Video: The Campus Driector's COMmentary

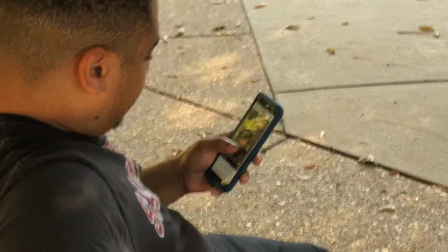0:06 Welcome to the Campus Audio Commentary. In this episode, this special edition,
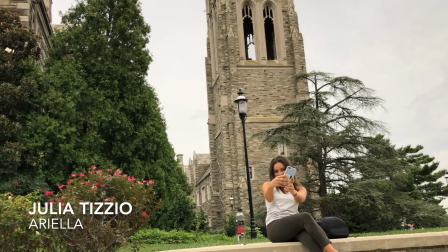0:10 I'm going to be talking about some of the editing tools and the thought process that went into the creation of the four episodes of the campus throughout the course of the semester.
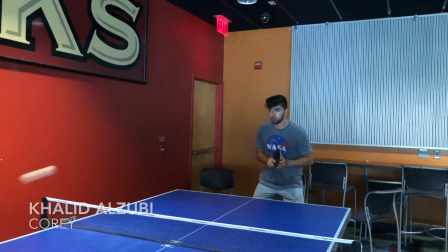0:20 One thing I want to point out in particular is the intro, where we kind of try to build an engaging series
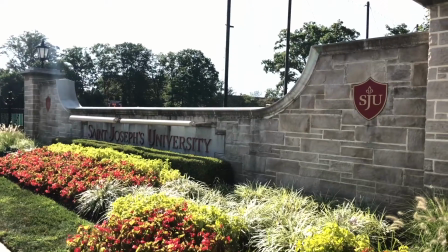0:28 of clips to kind of reference what is going to be going on throughout the course of the series.
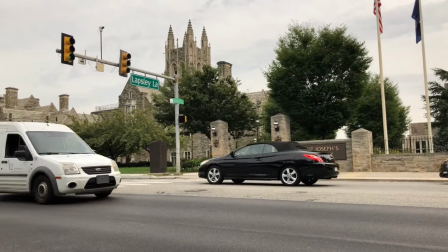0:33 We tried to pick apart similar elements from the intro of The Office because that was where the inspiration for this show came from.
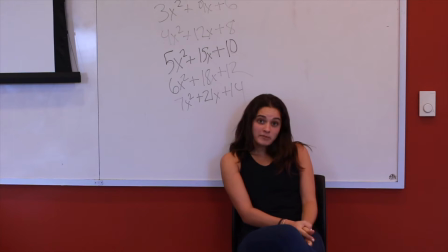0:42 The first thing I want to point out is the one-on-ones that we started to do.
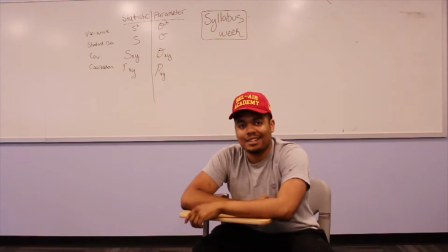0:49 The first episode was the majority of these one-on-one clips in which the characters would just be talking about their lives and explaining what they're like on campus.
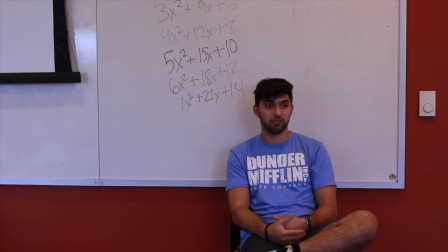0:59 But we noticed in watching this first episode with the class that they seemed very static and almost boring to watch after a while.
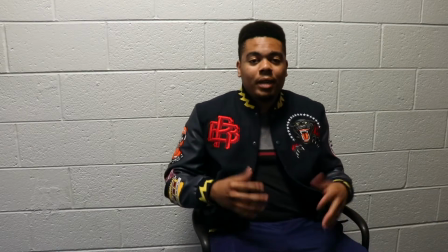1:07 And so for that reason, we decided to start to make them a little more engaging.
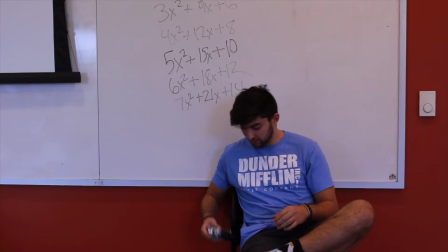1:13 So you notice the first couple have very static backgrounds, whether that be a wall or a whiteboard.
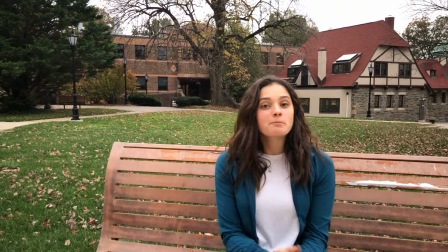1:19 But then we started moving people outside, as you can see with JT's out on the bench, or me in the Arboretum of Einstein's, or even Tim.
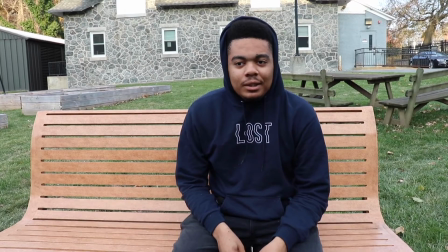1:29 sitting on a bench with his flowers. So that was another thing we wanted to do.
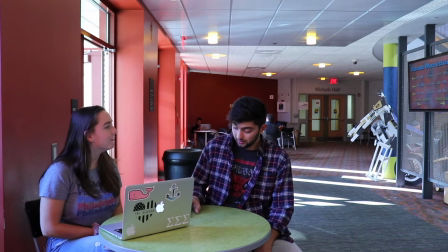1:34 The next thing that we started to try to update,
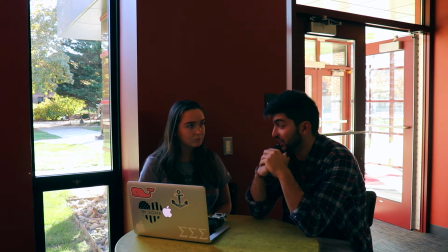1:40 if you will, as we went through these was the conversation clips. In the beginning, these conversation clips seemed very static, filmed from one angle, similar to the one-on-ones.
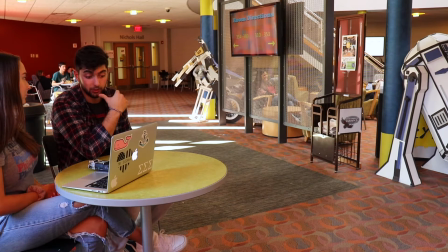1:51 But as you'll notice, as we continue to go through these scenes,
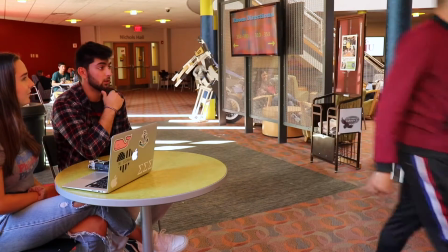1:55 we started to switch up the angles a little bit to kind of give the setting a little more depth, as you can see,
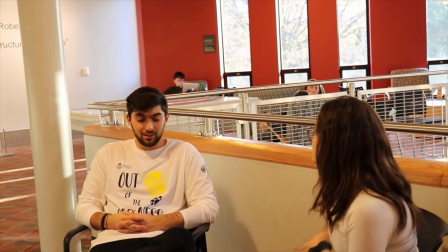2:03 and also focus on breaking the fourth wall like they do in the office a lot. In this scene specifically with Julia and I,
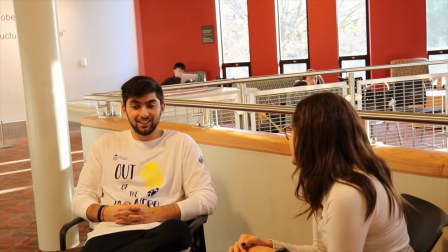2:13 we noticed that the first one was dragging on a little bit, so we stopped filming midway to kind of switch up the angle, as you see,
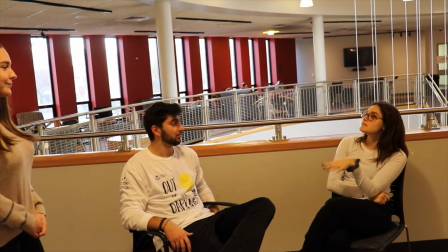2:21 which just happened right there. and then Lily, or Emma if you will, enters the scene.
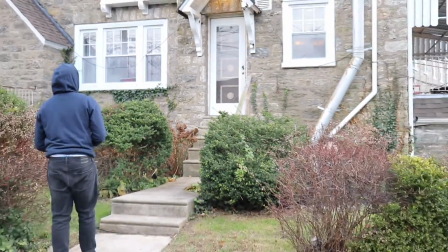2:28 Going forward, this is probably our favorite clip to film just because of the variation of angles.
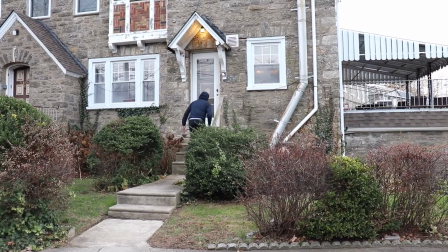2:34 You'll see Tim walking up to Julia's door in this episode.
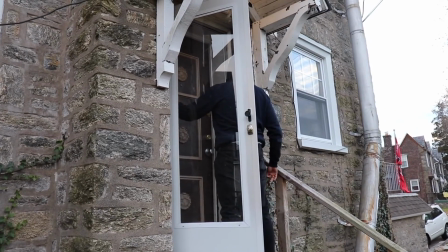2:38 We switch it up as he opens it and starts knocking on the door and then we go from a different angle from the inside where Julia is actually opening the door.
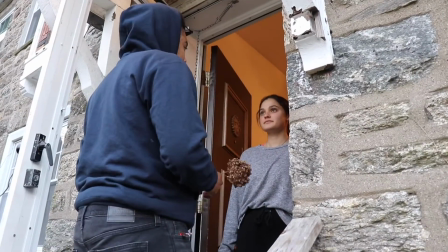2:47 I believe this really creates a lot of depth to the setting you get a real sense
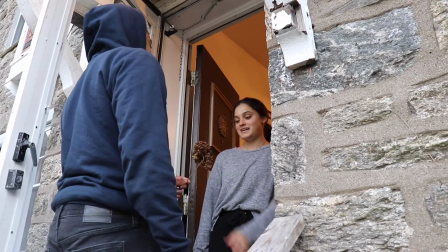2:52 of where you are and that was one of the biggest updates that we went through throughout the course of filming this series.
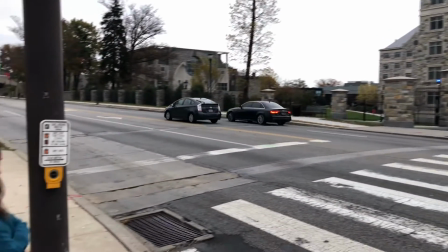3:00 Overall we were constantly updating the way we were filming this series and we kind of changed the plot a little bit as we went along to see what fit best with where we wanted to go. As you saw with the extreme turn of events in the last episode we started stirring more and more away from the structure of the office Although,
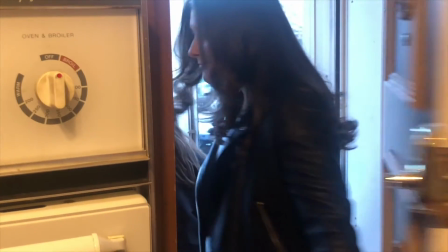3:18 staying true to some of the elements of the filming, the filming style that they employ.
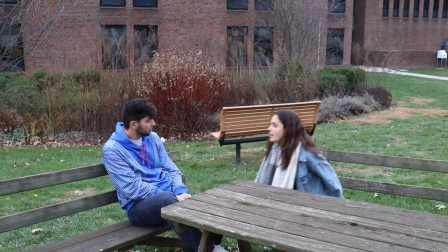3:25 And that's how we created the campus. I hope you enjoyed watching them throughout the course of the semester.
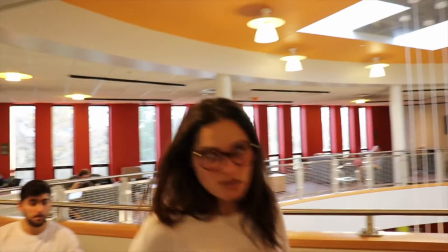3:30 It was a pleasure filming them. But, yeah, there it is.